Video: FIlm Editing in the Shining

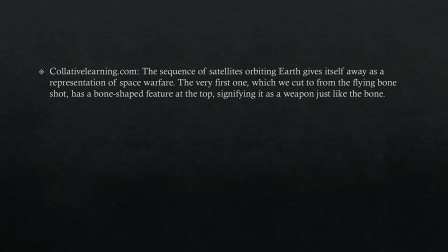(8:17)
Now, the very first sequence of satellites we see is that dissolve cut from the flying bone in the air. And right before that cut, we saw the bone being discovered as a weapon for the first time by one of the chimps. When it dissolves and the bone dissolves into a satellite in the shape of a bone,
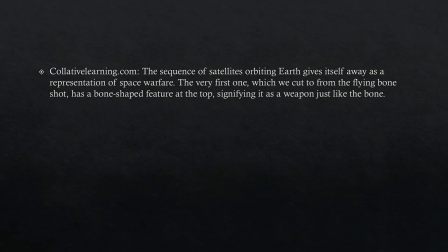(8:36)
it signifies the satellite as a weapon just like the bone. Now, Kubrick uses a similar style in The Shining, but the main example I can think of this is the scene in which Jack is looking at the maze,
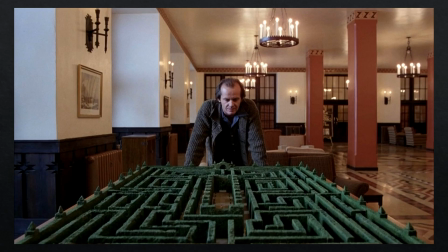(8:51)
or the diagram of the maze inside the Overlook Hotel. Now, he's looking at this maze. It's a map drawn to scale and exactly representative of what the actual maze looks like, but it's a mini model inside, and he looks down at the maze,
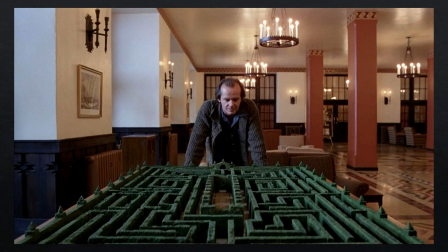(9:07)
and then we get a shot of a top angle down of the maze diagram that zooms in and in until it turns out that we're
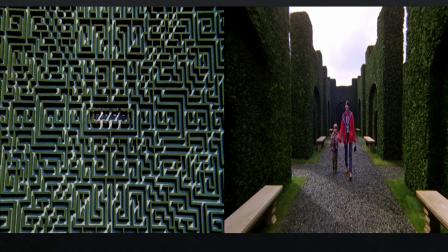(9:16)
actually looking at a drone shot of the real outdoor hedge maze. And we zoom in and in on this outdoor hedge maze shot until we see two little figures walking around inside the maze. And those figures are Wendy and Danny. That's right.
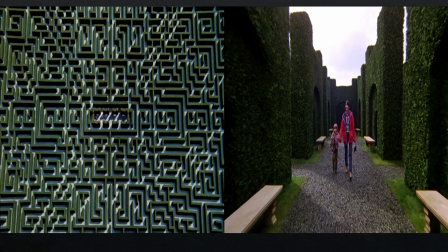(9:31)
And so this is a really interesting example of Kubrick using cuts and editing to sort of manipulate the time and the space that we're in The Shining to, again, sort of wrong foot us and get us in sort of like a dream-like,
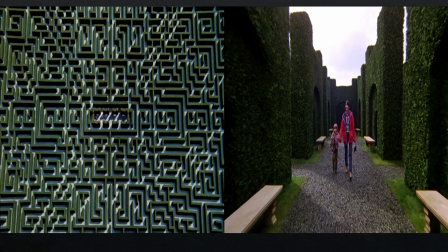(9:46)
trance-like state, to really give us an understanding that things at the Overlook Hotel are supernatural, that there are other forces at play here, that we are in space which bends time and manipulates surroundings.
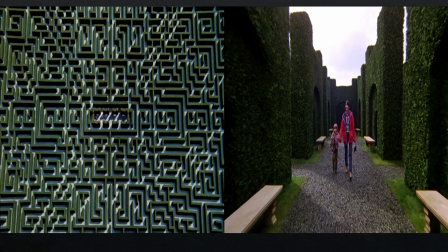(10:01)
Again, these are just some basic examples that I can think of. Kubrick is obviously a master and very intentful when he does these things. There are many more examples. You can dive way deep into rabbit holes about all of these editing techniques and Kubrick's purposes behind them,
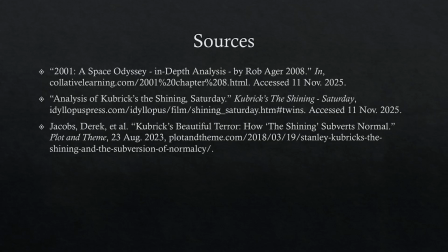(10:19)
but these are just some basic examples that I chose. And these are the sources I used to find these examples. Thank you so much for watching.